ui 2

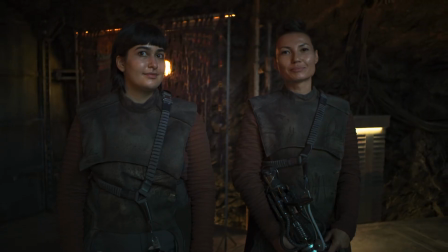(12:28)
You have to have clothes you can work in, they have to be practical, but you're not on the defense all the time,
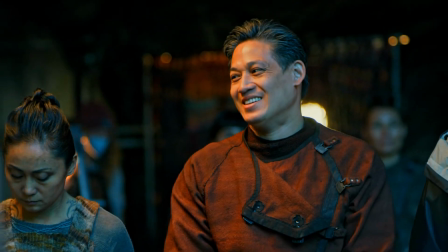(12:34)
so you can be a little bit relaxed and you can have color. You know, it's this beautiful marriage between the future and scarcity.
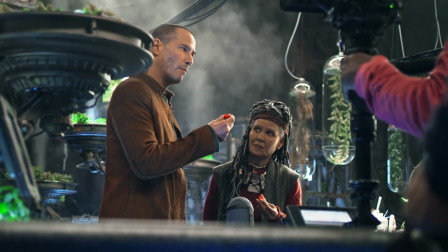(12:43)
This is the Io farm.
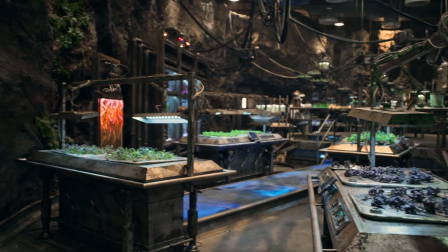(12:45)
It's a big valley in an old riverbed, and so they've set up this area here, this farm,
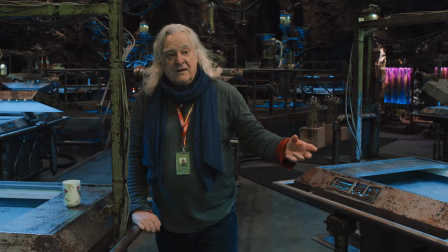(12:54)
to try and manufacture vegetables and fruits and products they can eat, so they don't have to eat that gunk that they were eating in Zion.
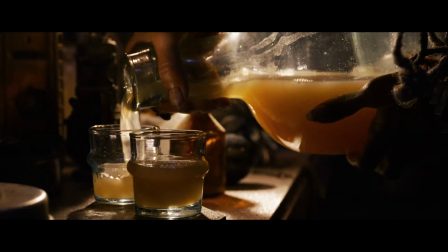(13:03) Breakfast of champions. Niobe?
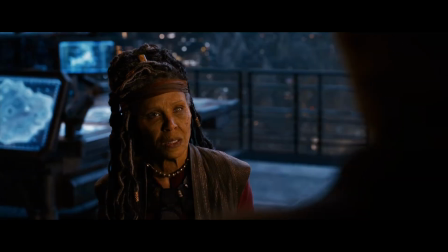(13:08) A few more wrinkles and a few less teeth, but wise enough to know I don't know anything.
I love that Lana made Niobe older.
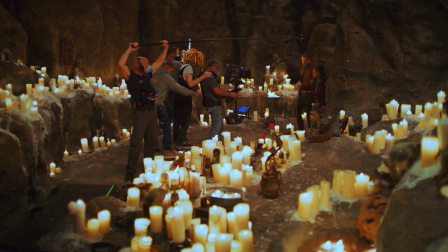(13:18)
She is an older woman that is leading this city.
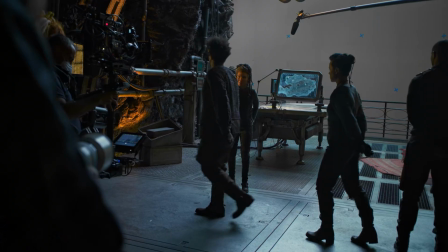(13:23)
You know, she's the OG, and she's honored in that way. It reminded me of cultures in Africa to this day, where the elders are utterly honored.
Disarm! Kujaku's a friend.
Kujaku is a Synthiant who saved the life of Sati. We all agreed that we needed a character who would kind of contain a knowledge of the Matrix, kind of an insider. And so Sati became an option. In this world, our consciousness create the reality.
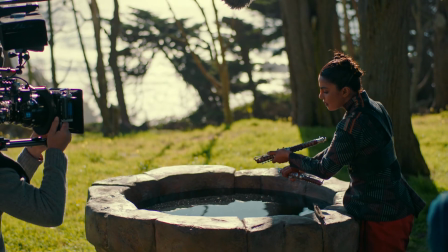(13:56)
So Sati is as close to being human as she can while also existing as a program.
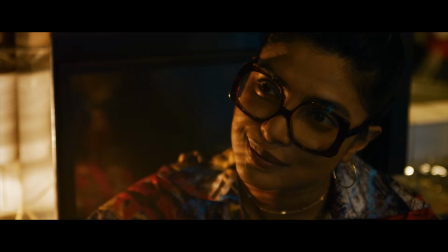(14:04)
I think she shows that in this world, it's an alliance with the humans. One is not subservient to the other. It really is an alliance of equals.
I've been praying for this day for a very long time.
This is the new ship of the fleet. This is the Nemesine.
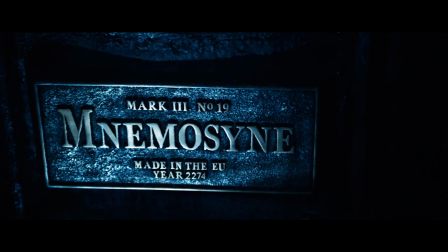(14:20)
It was resurrected after the war they had, and with the help of the Synthians, they helped them rebuild it.
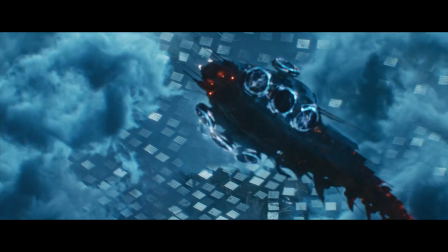(14:27)
So that was interesting, designing the new version of the ship. So the chairs have a different look to them, a different feel.
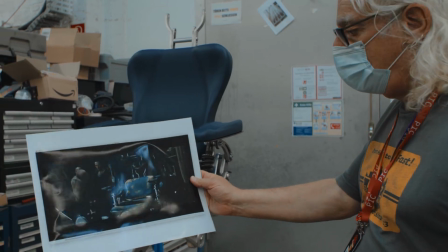(14:34)
They're from the Nebuchadnezzar. These have been refurbished, of course.
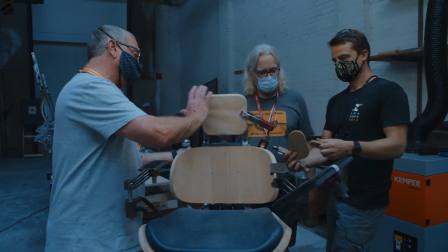(14:39)
They're more streamlined, a bit more elegant, because the machines have helped.
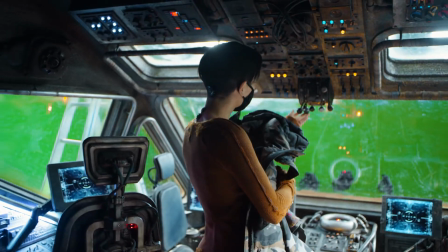(14:49)
This is the new improved version. It's sick. Yes. a lot has changed. It was so inspiring to see how much Lana holds in her mind.
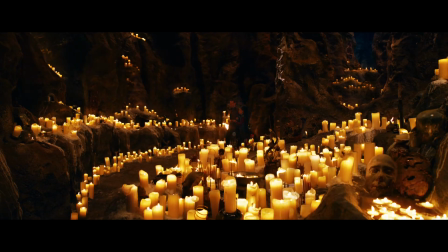(15:05)
She knows exactly what she wants, and she knows how to get it,
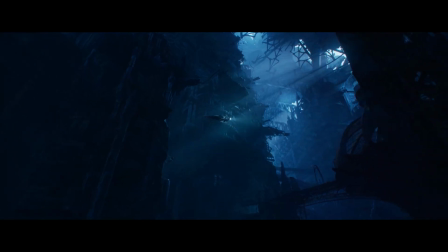(15:09)
and she knows how to get it fast. It's not a story, it's not characters, but it's a universe. It's an immersive experience. You feel it, you understand it, you think it.
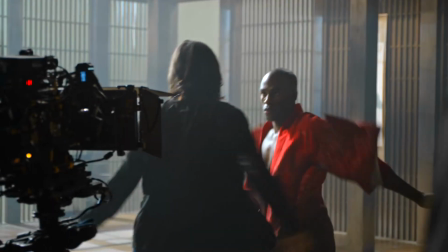(15:27)
I knew that this was a physical film. Just going through the script, I knew that Morpheus had some really cool action moments that I was very, very excited about.
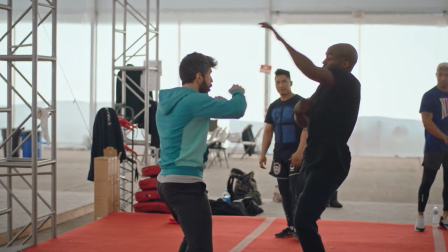(15:36)
So I started to get myself into really good physical shape.
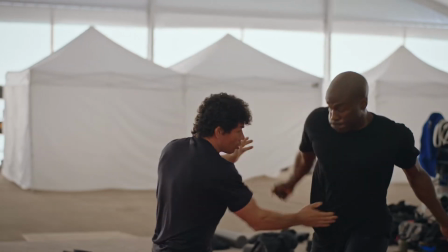(15:39)
I started to work on my flexibility and things like that, you know, just to make sure that I could do the karate movements and the, you know, the various kicks and stuff.
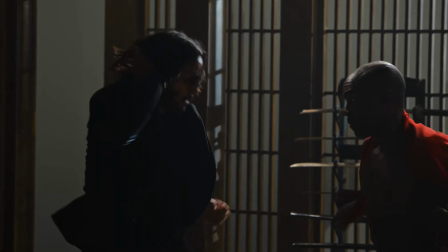(15:46)
And it was fortunate that I was thinking that way because we went straight to work. All of a sudden, I'm in our dojo and it's myself and the big dog going at it.
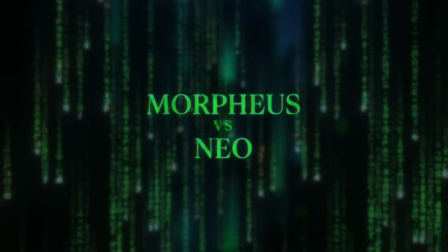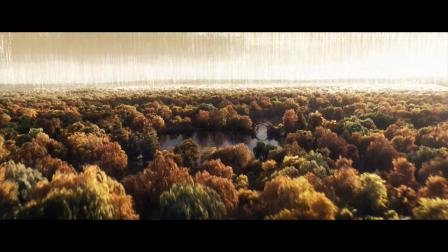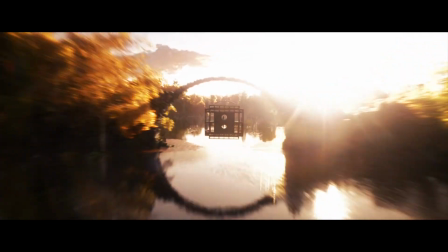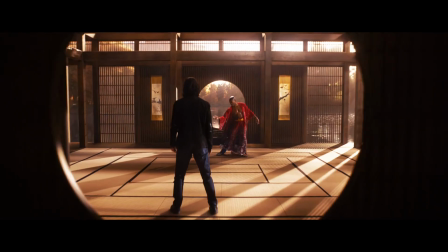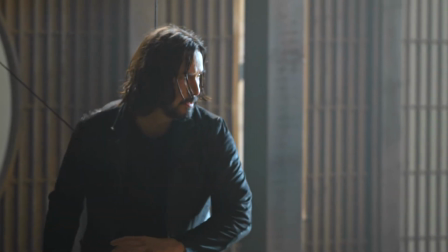(16:17)
It was really exciting to think about what would be the character of the martial arts for Thomas Anderson, Neo, 20 years later.
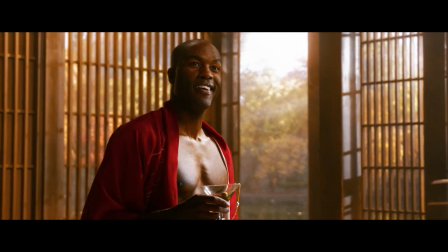(16:30) Gotta be kidding. No joke.